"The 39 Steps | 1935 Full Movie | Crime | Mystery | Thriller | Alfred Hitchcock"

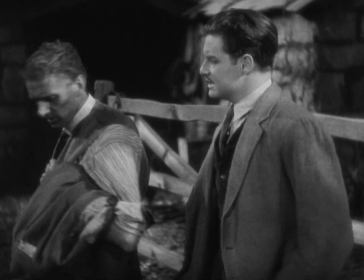(29:38)
The Crofter's mentality is summed up in his penetrating, vindictive,
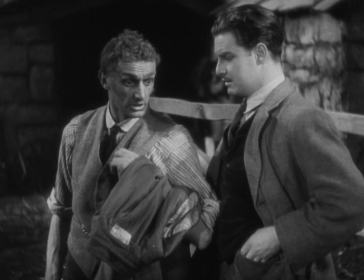(29:42)
judgmental gaze through the window at Margaret and Hannay anxiously talking to one another.
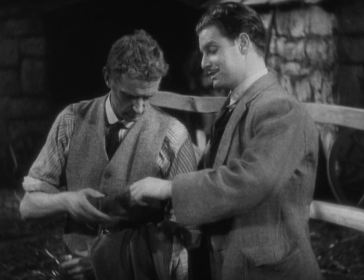(29:48)
Hitchcock makes it clear that the Crofter's jealousy stems from impotence.
Go in with the gentleman.
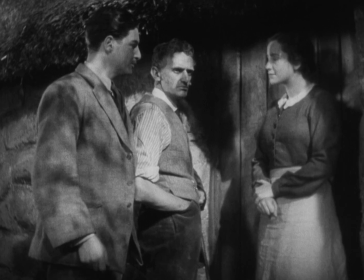(29:55) He'll stay with us till tomorrow morning. Your daughter? My wife.
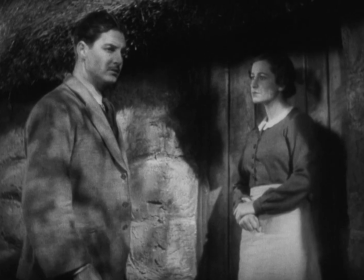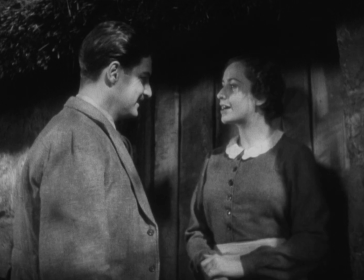(30:09) Will you no come in? Thank you.
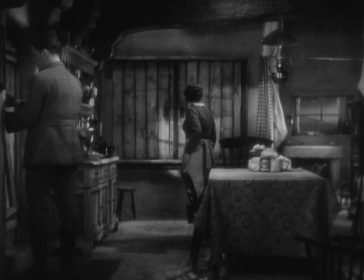(30:13)
As Margaret prepares dinner, we view a conversation in which, for the most part, Hannay and Margaret share the frame.
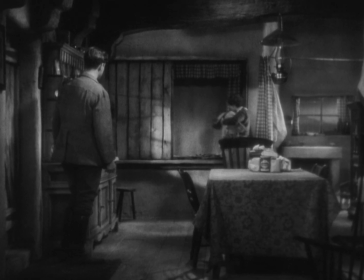(30:21)
Hannay is preoccupied, shortly, in reading the newspaper that he'll spy under the groceries.
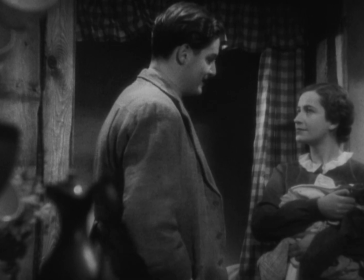(30:29) You'll be tired. I'll say I am.
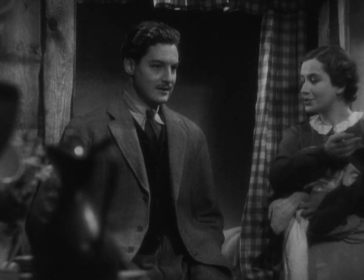(30:34) I'm on the tramp looking for a job. Well, won't you sit down, please, while I go on with our supper? Oh, thank you.
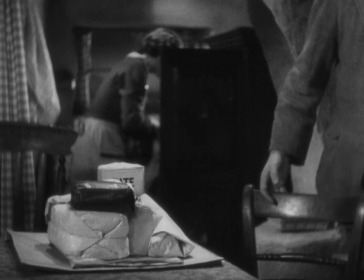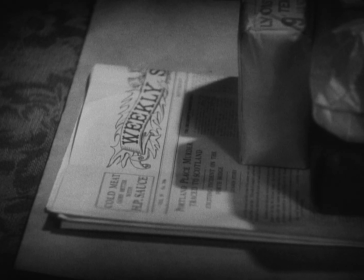(30:49)
Point-of-view shots sustain the camera's relationship with Hannay throughout this scene.
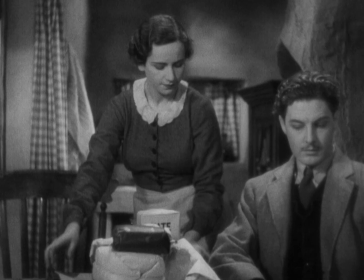(30:54)
But, as always, he's going to have to finagle a way to read that newspaper, so the actor in him comes out again.
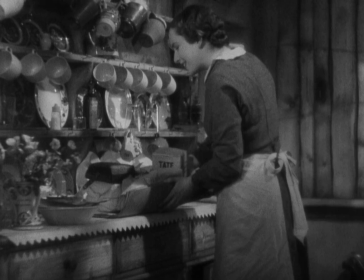(31:01)
He strikes up a conversation with Margaret that reveals she really misses city life.
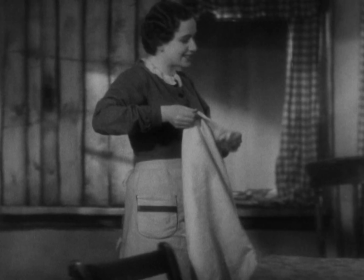(31:07) Did you ever see it? No.
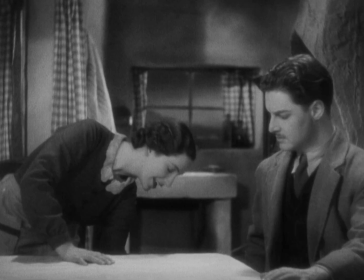(31:09)
Oh, you should see Hannay glances up at Margaret here as she tells her story, and his condescending and relatively amused reaction to her is apparent.
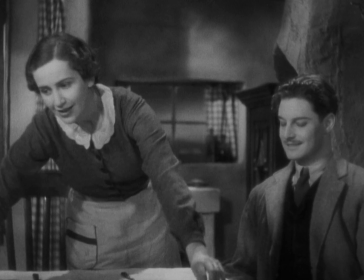(31:19)
But when she acknowledges that the bright lights of Glasgow are not there in the country,
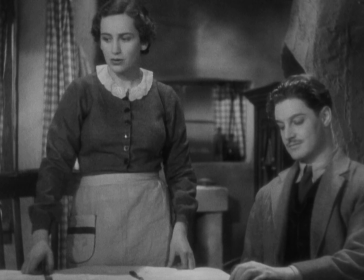(31:24)
Hannay looks down and misses the true sadness on her face as she glances to frame left.
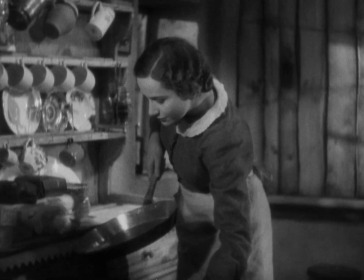(31:32) You miss them? Sometimes.
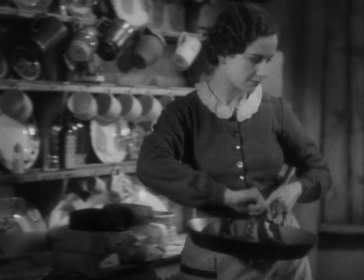(31:36)
Well, I've never been to Glasgow, but I've been to Edinburgh and Hannay has now found his way to get to that paper.
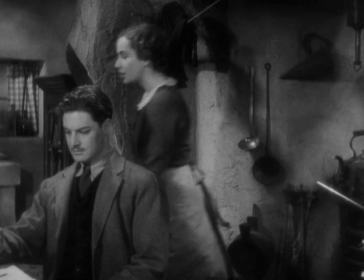(31:41)
He's going to fill her with tales of the big cities he's been to and satisfy her dreams to know of such things.
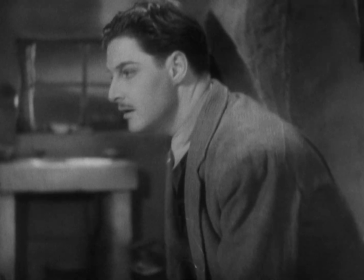(31:47)
The crofter finds such places wicked, she tells him, so Hannay suggests that he speak to her of them privately.
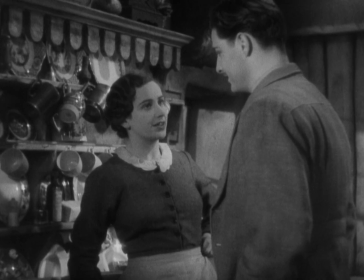(31:56)
The camera focuses on his goal of getting to that paper and shows us Hannay's fixation through point-of-view shots.
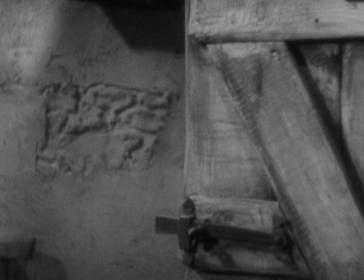(32:04) They do, but they wouldn't if you were beside them.
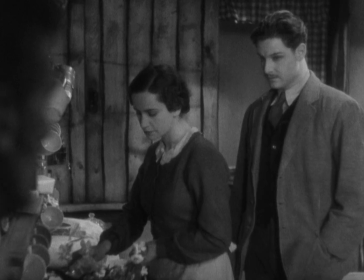(32:07)
At the exact moment Hannay compliments Margaret, the crofter enters, and Hitchcock cuts to an extraordinary shot,
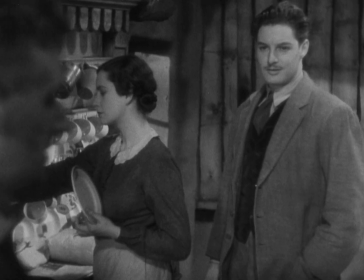(32:13)
a reframing shot showing John's point of view that also contains him in profile.
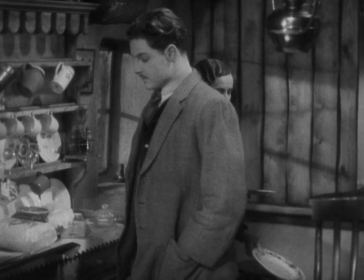(32:18)
John has exposed the couple, and Hannay invents a quick cover story.
Is the supper ready, woman?
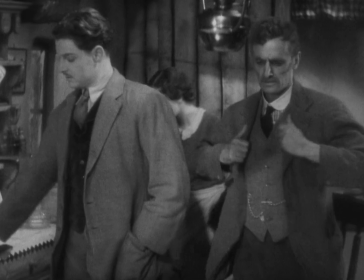(32:26) Do you mind if I have a look at your paper?
The upcoming dinner table conversation and camera work is worth studying.
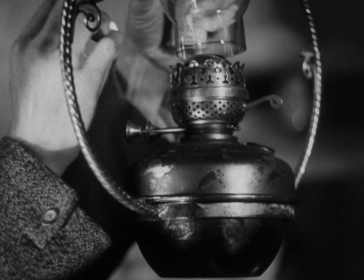(32:33)
Every line that you will hear of John's blessing is associated through the cuts to specific framings,
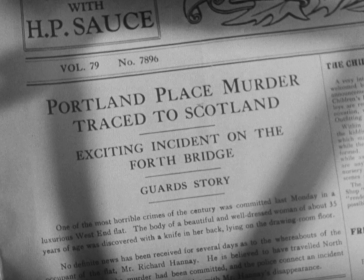(32:40)
and every line of John's blessing interprets and is interpreted by the image on the screen.
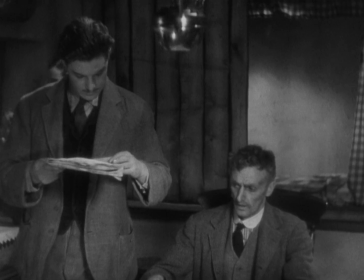(32:47) You didn't tell me your name. Oh, Hammond. Well, Mr. Hammond, if you'll pet down that paper, I'll say a blessing.
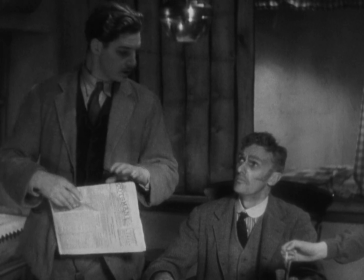(32:55) Yes, of course.
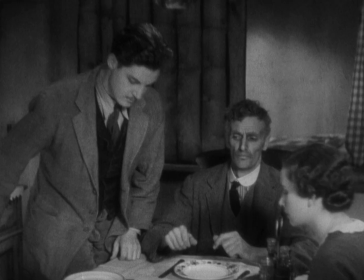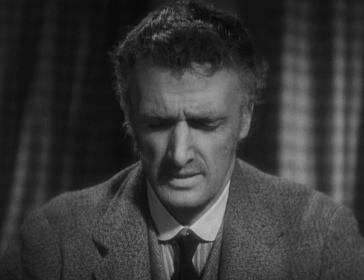(33:02) Sanctify these bounteous mercies to us miserable sinners.
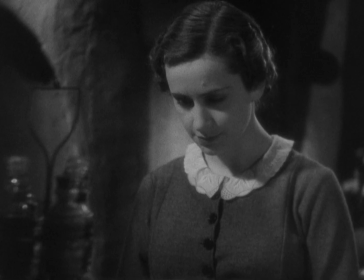(33:07) O Lord, make us truly thankful for them and for all thy manifold blessings.
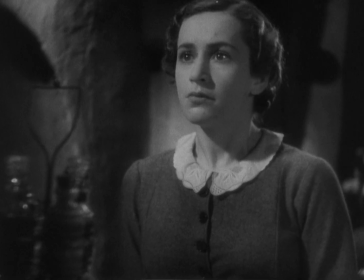(33:13)
Margaret immediately understands that Hannay is the murderer. John understands that his wife and Hannay have a special bond.
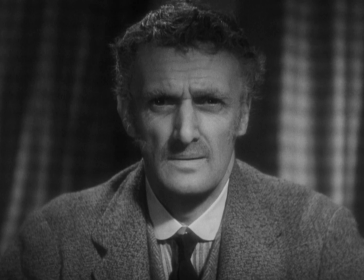(33:22)
John's jealousy consumes him.
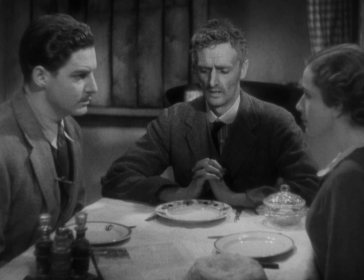(33:28) Amen.
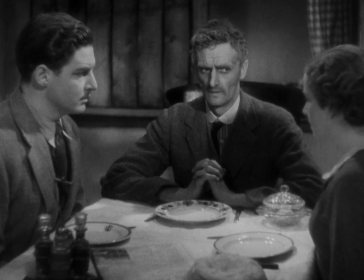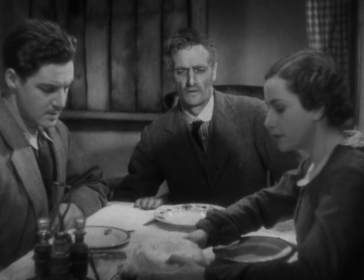(33:34) Mind, I forgot to lock the barn.
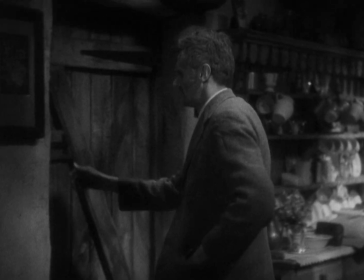(33:41)
In a moment, Hitchcock is going to cut outside the house and follow John outside as he spies on Margaret and Hannay.
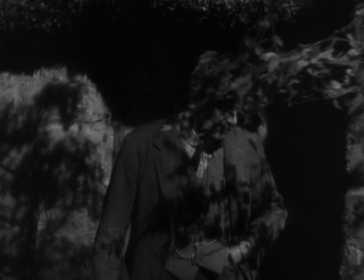(33:50)
We can easily imagine his interpretation of what they're saying from looking at John's face in a moment.
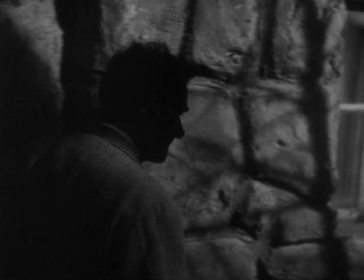(33:56)
John's imagination is an imagination of a particular sort. It's also one kind of viewing that the camera can show.
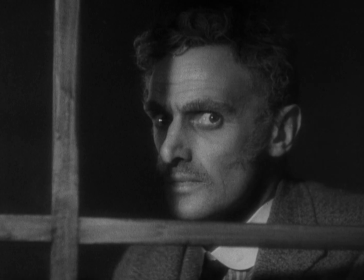(34:03)
It's voyeuristic, and it's filled with jealousy and pent-up rage and desire.
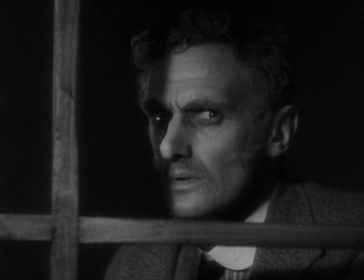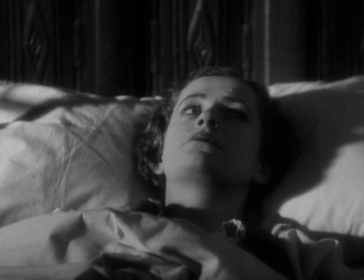(34:15)
The second portion of the crofter's cottage scene sequence opens with a fade in on Margaret lying in bed.
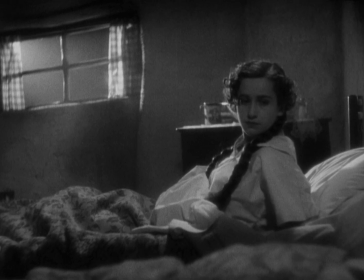(34:22)
This shot marks a transition in the camera's attention to Hannay as our main character and emphasizes Margaret's special status in the world of the film.
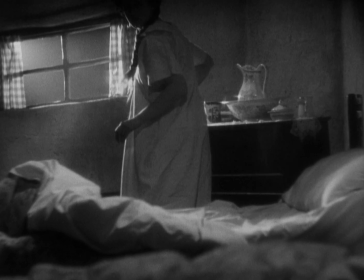(34:31)
The crofter's awake too, only out of hostility. Margaret hears the whistle first and knows intuitively Hannay's in danger.
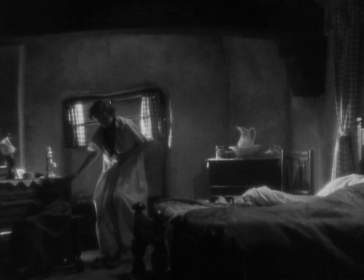(34:41)
The shot of the vacant landscape with the police van coming up the road recalls the vacant landscape shots in the two earlier transition scenes.
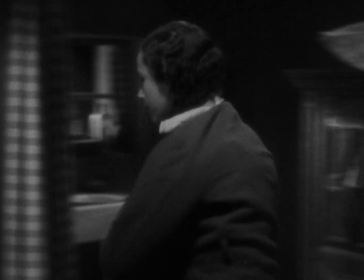(34:53)
In a moment, just as Hannay is thanking Margaret, the crofter enters, accuses Margaret and Hannay of adultery and tells them to get out.
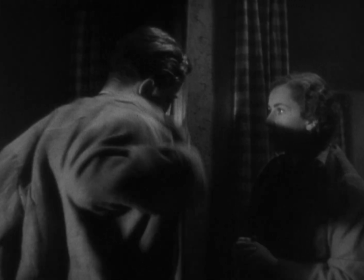(35:02)
Hannay rises to the moment and says he won't leave her, with her husband thinking this.
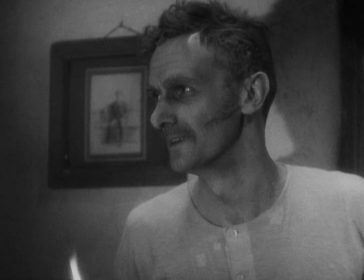(35:08)
The shot in this sequence that is absolutely critical is a long-shot framing of Hannay, Margaret, and the crofter through the up and down bars of the back of a chair.
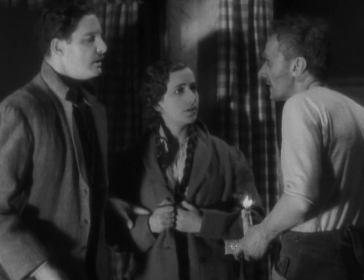(35:17)
Ironically, this framing hits the screen the moment Margaret tells Hannay, "It's your chance for liberty."
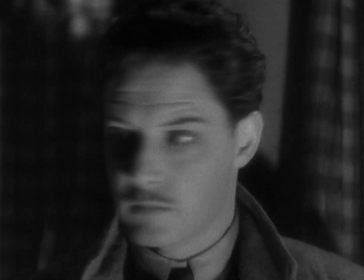(35:24)
The bars in the frame tell us that there is no freedom, and this close-up again shows us Hannay thinking.
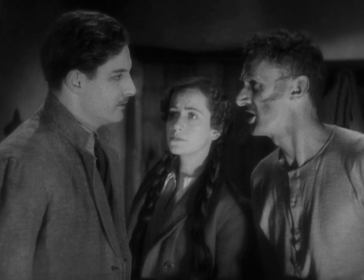(35:30) You're all wrong about this. He's only trying to help me. Aye, to bring shame and disgrace upon my house. You're telling me to escape from the police.
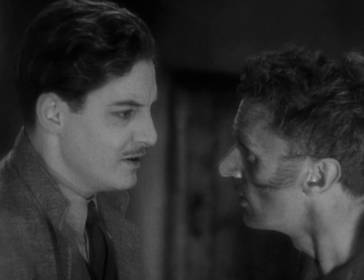(35:36) The police? It's the police. They're after me for murder. What? They're here. She was only trying to warn me.
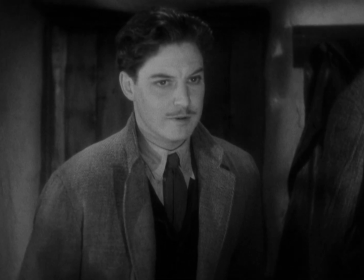(35:41) I had to tell her about it last night. Don't let them in. Say I'm not here. I'll make it with you, while. How much?
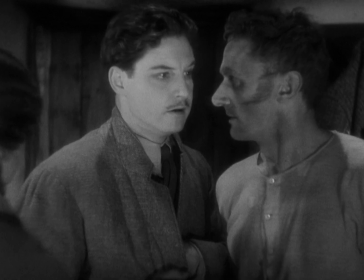(35:48) £5. Have you got that much? Yes. Give it to me. After they've gone.
When the crofter says he'll protect Hannay, Hannay believes him.
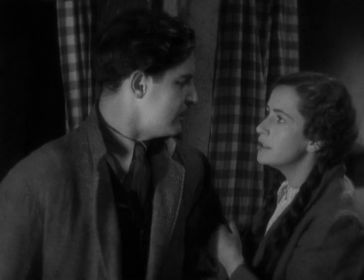(35:57)
The concluding images of this sequence, of Margaret in the foreground of the frame or alone in the frame, are among the most moving in the entire film.
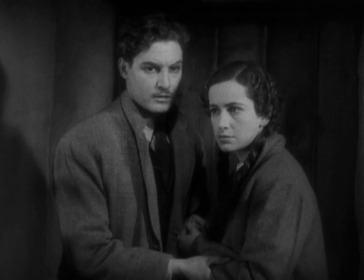(36:04)
For when Hannay goes, her chance for happiness goes too.
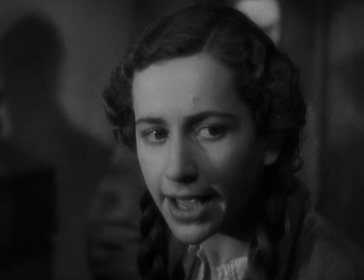(36:09)
The worst part may be that she knows it, just as the worst part of her entrapment may be that she knows it too well.
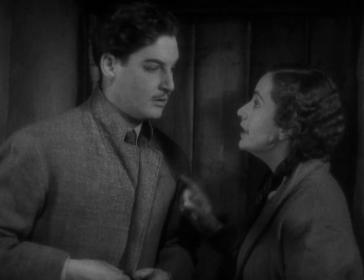(36:16)
Margaret's innocence does not make her a dupe in the 39 steps. Indeed, everybody else, including Hannay, is a dupe and can be duped.
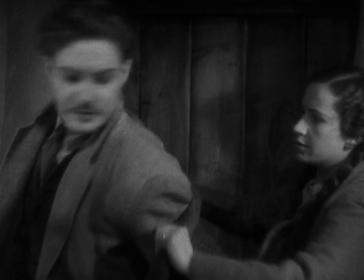(36:24)
This separates Margaret as a person from everybody else in the film, and Margaret's specialness is underscored by the camera's intimate relationship with her.
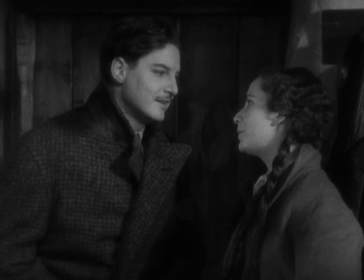(36:33)
Consider only the last shot of this sequence. This shot tells us that Margaret's hope for happiness left with Hannay.
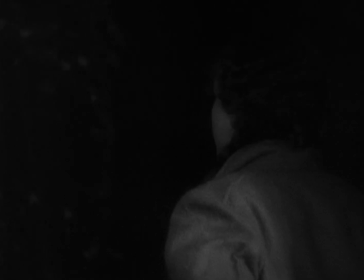(36:40)
There is a real finality to that shot. Margaret is a tragic figure.
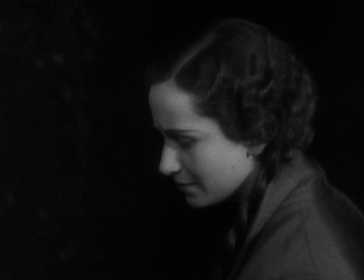(36:45)
Hannay is not. They live in different worlds, and those worlds met for a moment, and now the moment's over.
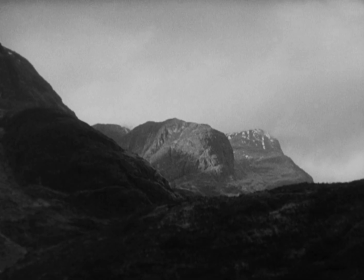(36:57)
The next scene is a police chase of Hannay over the hills of Scotland, and this whole scene anticipates the climactic scene on Mount Rushmore in North by Northwest.
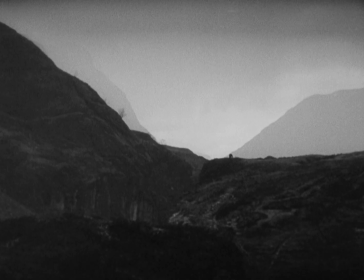(37:06)
The landscape is vacant and surreal, an emptiness that dwarfs human beings on its surface.
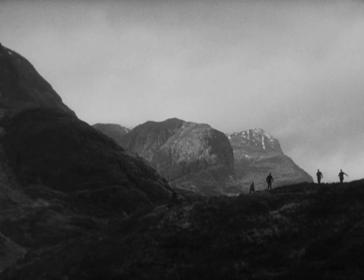(37:12)
Of course, there's no abyss in this landscape.
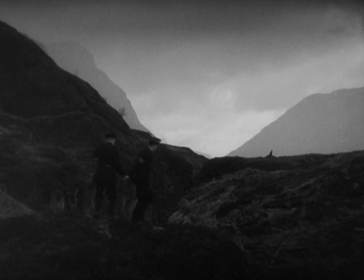(37:15)
This means that one of the central concepts of Hitchcock's work overall is latent or embedded in Hitchcock's work of the 30s.
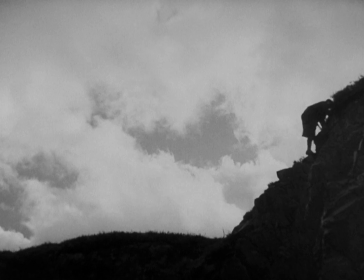(37:23)
The scene's parallel with or anticipation of the Mount Rushmore sequence in North by Northwest is maybe most clear in two shots of this chase,
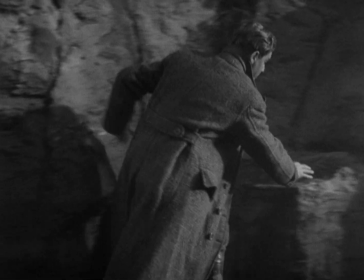(37:32)
right here, where Hannay is shown climbing a rock mountain and skirting a rock formation.
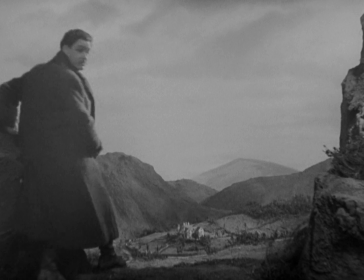(37:38)
There are real differences between this scene and the climactic scene on Mount Rushmore.
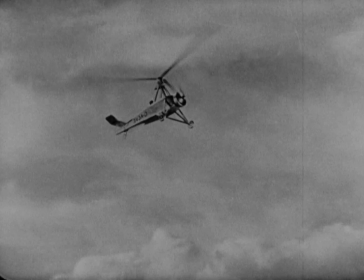(37:43)
The differences are part of Hitchcock's maturation as an artist.